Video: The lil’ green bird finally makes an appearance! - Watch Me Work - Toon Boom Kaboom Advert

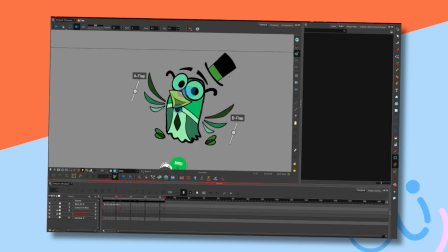20:46 Suffice to say that if and when I do put stuff on Skillshare, it will not be the sort of thing that I'm putting on YouTube. It's going to be a lot nicer than that. You know, more fun.
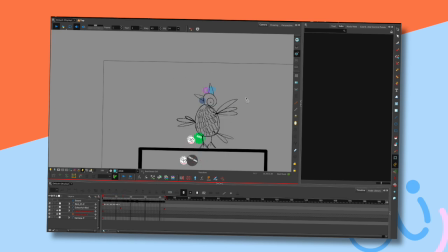21:04 Well, not that this isn't fun, but it's pretty much fly on the wall stuff, and I can't put stuff like that on Skillshare. I've got to do something more considered, because you know, it's a special event. Right, okay. Pop. Now I think what I might do as well, I like that.
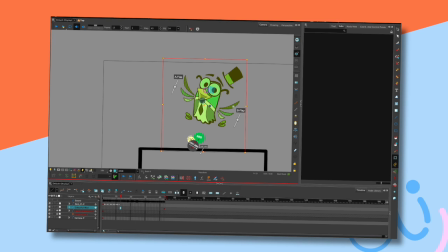21:24 What I'm going to do is, because this isn't a very extreme frame, but I like it, and it's not this boring sort of first frame, what I'm going to do is make a full frame of that, copy it, and I'm just going to paste it there so it's in reserve,
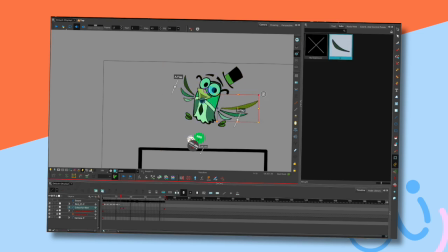21:42 because this frame I want very exaggerated and sort of over here, you know, like a real bang of movement. If you look at the transformations that happen in Beauty and the Beast, where all the characters at the end
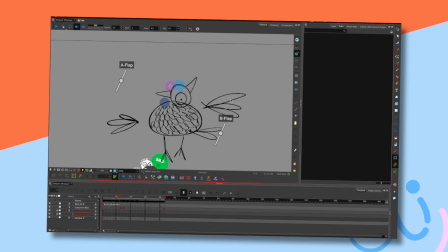21:57 go from being human to being, go from being inanimate objects to being humans. Not the Beast, he's a different kettle of fish for the most part, but the others go swishy, whishy, whishy, whishy, whishy, then they implode a bit, and then they pop out. And I found that fascinating.
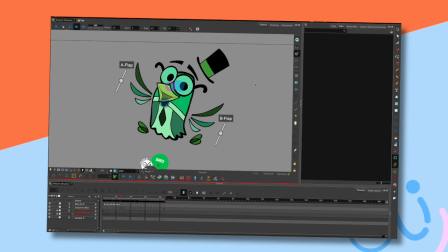22:16 If you look at that scene, or those scenes frame by frame, you see how exaggerated it is, and it looks fabulous. It works so well, but it's all about anticipation and release of energy.
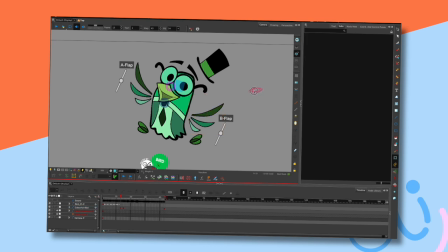22:32 So the anticipation is whizzing around, and then the sort of gradually smallening of things before they then release the energy, and then they are whoosh, they are now human, and they're still whizzing around a bit. So this is the energy, and I might
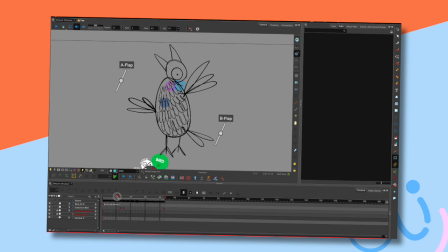22:52 do a sort of a kind of an imploding bit here. I might sort of alter these a bit so that this set of frames is the extreme out, and then we're back to normal at this point. So this is the extreme out.
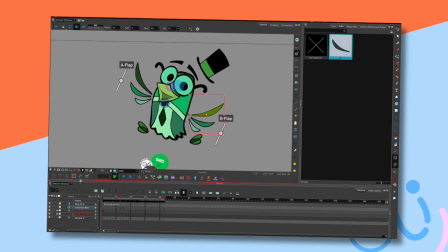23:10 Now what I'm going to do is just try and get that set of wings and that set of wings out quite a lot, and that gives the impression of a sort of pop. And I think as well, if I shrink the eyes, if you get a small eye,
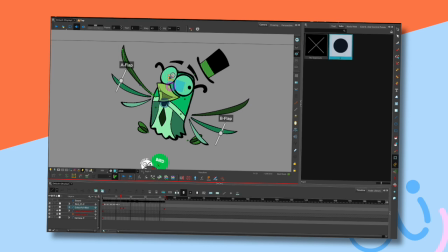23:29 you do get much more of a sense of alert energy from the whole thing. You know, there's much more of an intensity. And I'm just going to do that. And I'm going to move the hat out. Has that?
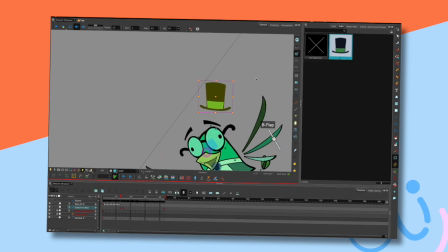23:47 No, okay. What I'll do, because I want to stretch that hat out, I'm just going to rotate, and then I can do that.
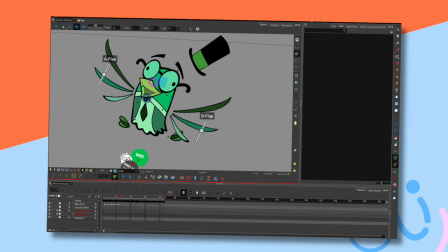23:54 And then I think that's it. And then the same thing with the legs. So it's a sense of it just going pwang, and then we're back to normal again. So bing bong. Now, so as a crude idea, you've gone ping, pop.
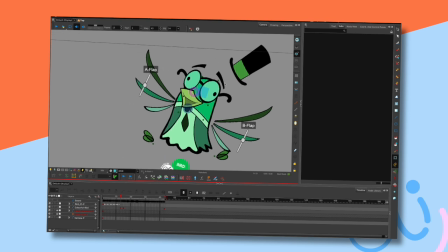24:14 See what I mean? I mean, even the only thing I think now isn't particularly working is the mouth.
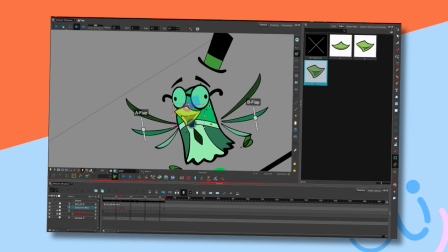24:20 So what I will do, just for this one frame, I could either put a deformer on here, or what I am going to do is just deform the drawing. So I'm going to create a new drawing, take the existing imagery, just those bits, and I'm just going to pull them over.
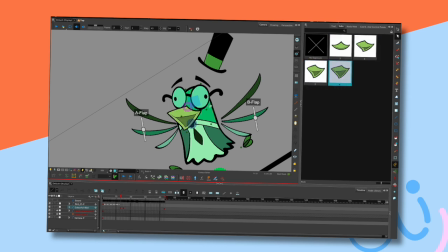24:39 That's rather annoying. Oh, hang on. That's it. So I was doing the wrong images. And I'm going to try and get that sense of it sort of elasticating out. There we go.